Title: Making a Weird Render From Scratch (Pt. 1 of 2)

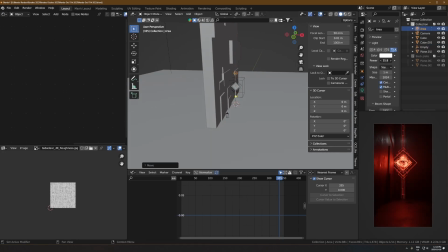6:46 here I'm adding an area light and I'm just making it a little bit blue to balance out the very strong red that's coming from the center thing I think I ended up switching around like the the power and size quite a bit throughout this process but it's still just an area late in
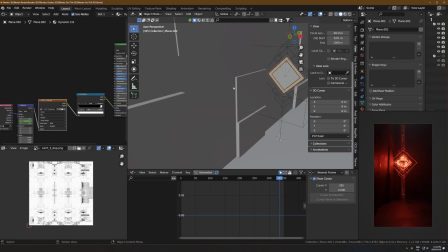7:03 the end here I'm actually taking that same displacement map I put on the original red texture and I'm dropping it into the wall slash like metal dark texture on the side on the floor and wall there that's running through a bump node and then that if I zoom in here you can see
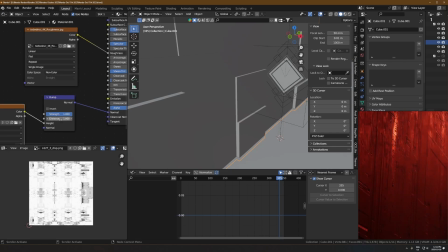7:19 it's adding a lot of detail from that displacement map there so again I'm not like affiliated but it's from these guys
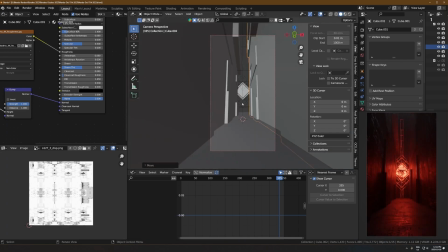7:26 location textures they sent me a free pack and i've just been using it for so long it's a really good pack uh very similar to like js placement but like higher quality and i don't think js placement even exists anymore anyways you can see i just duplicated manually that wall over to the other side and then flipped it 180 degrees so it's not actually mirrored it's just rotated the other way so it's like
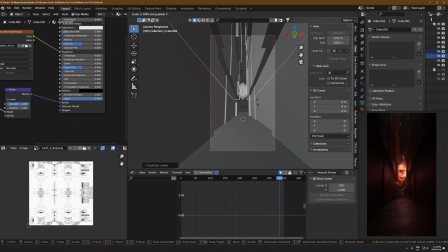7:46 not perfectly symmetrical but it's like slightly different which is kind of what i wanted and i'm duplicating it over itself again and just kind of finding a new position to put that in just for some extra cool like leading lines on the side that kind of like guide you towards the center a
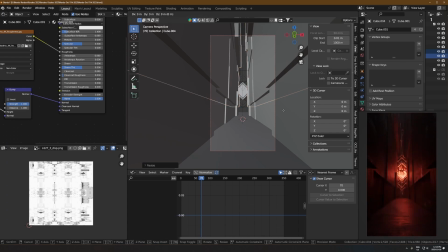8:01 little bit you know um yeah this ended up being kind of weird like this whole thing is weird none of it makes sense but i don't know it's uh that's a lot of my renders none of them really makes sense just duplicating that again dropping to the floor this time and just having
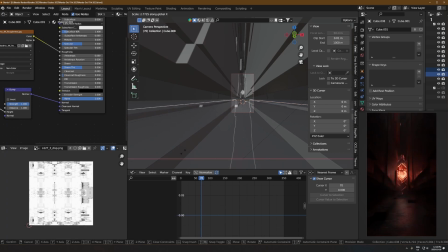8:17 it kind of intersect there so from that one piece of geometry that weird thing that i modeled with just random extrusions and insets i've
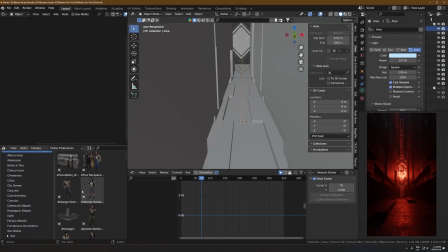8:25 got like the whole scene mapped out now just from that one piece and that's something i do a lot is just like duplicate like make one thing duplicate it
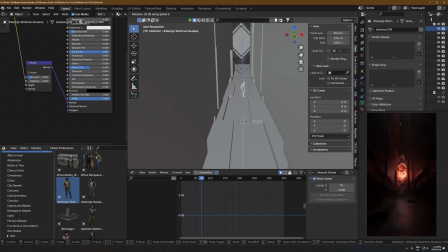8:32 a bunch of times and then there you go it's like pretty much fills out your whole scene i'm just dropping in a person here this is a placeholder
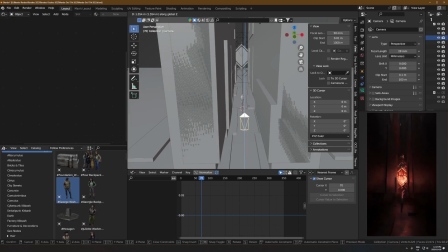8:39 i did not end up using this exact model but i just wanted somebody in there for kind of a sense of how big everything was
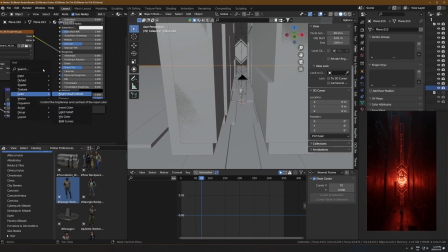8:45 and how it fits all together in the final like composition and I don't know what I'm
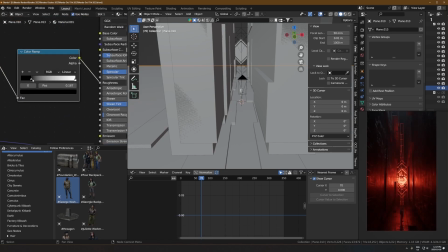8:50 doing here oh just adjusting the roughness yeah just adjusting
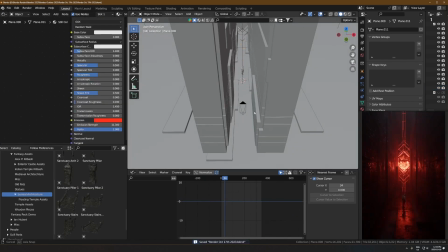8:56 the roughness of those materials with a color ramp here I'm just adding a
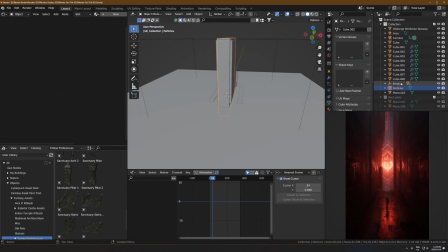9:01 particle system last video I did on my channel was all like pretty much mostly about adding a particle system but it's just a regular emitter particle system with uh just like gravity disabled and then throw in a turbulence
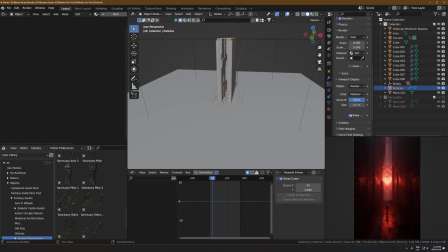9:15 force field and i ended up adding a strength default and then i just added flow i set it to one i didn't show it here but in the end it was set to one and that just made uh that just kind of makes the particles randomly drift around it's kind of like adding noise but yeah just a regular emitter
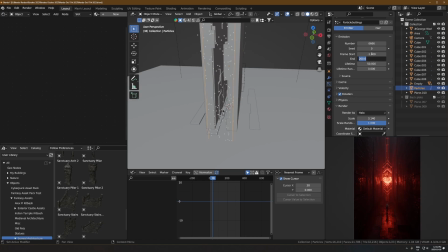9:31 sorry i can't talk emitter particle system with the particle object being uh an icosphere with one level of subdivision like as low poly as possible and then just like kind of a translucent shader on that icosphere that's it so you can see me just kind of getting this set up here uh their icosphere
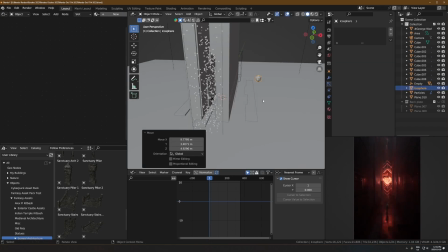9:51 one subdivision and then scale it way down shade
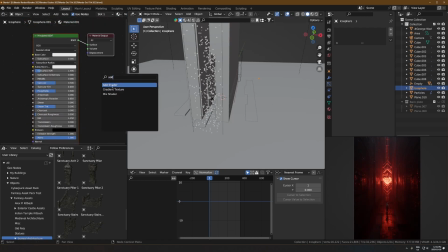9:56 it smooth new texture add shader add it to a translucent and
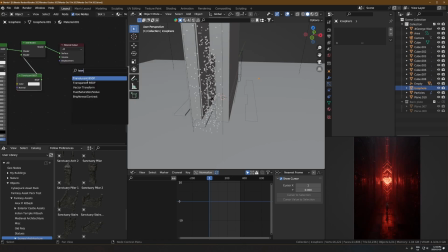10:01 then just mix it with a transparent to kind of lower the opacity so yeah transparent mix shader there leave it on 50 percent and then that way it's just like half translucent half like transparent so kind of like taking the opacity on 50 basically
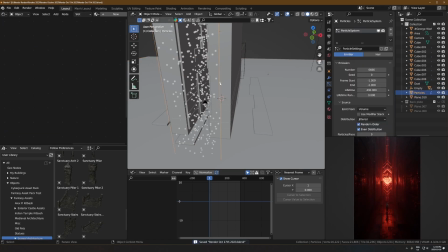10:15 okay uh next what did i do oh just
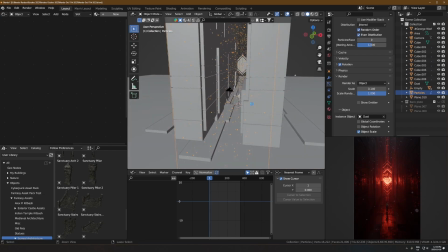10:21 render as object make that object the icosphere and there we go it's now working and i think i had to turn the scale way down because those are ginormous
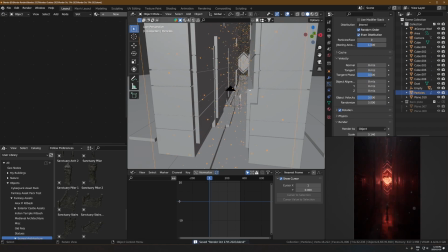10:29 but that's pretty much the whole setup um but yeah last video i spent way too long talking about particle systems I'm not gonna do
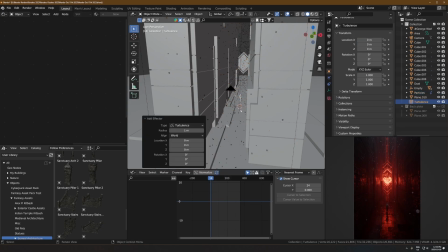10:36 in this one but yeah just regular regular emitter particle system there's that turbulence again I didn't show it here but I did set the flow to one
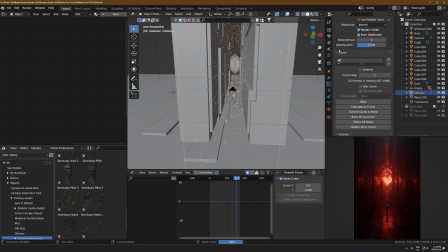10:44 and then just baked it and then it was good and that's the system I use in pretty much all of my renders that have these kind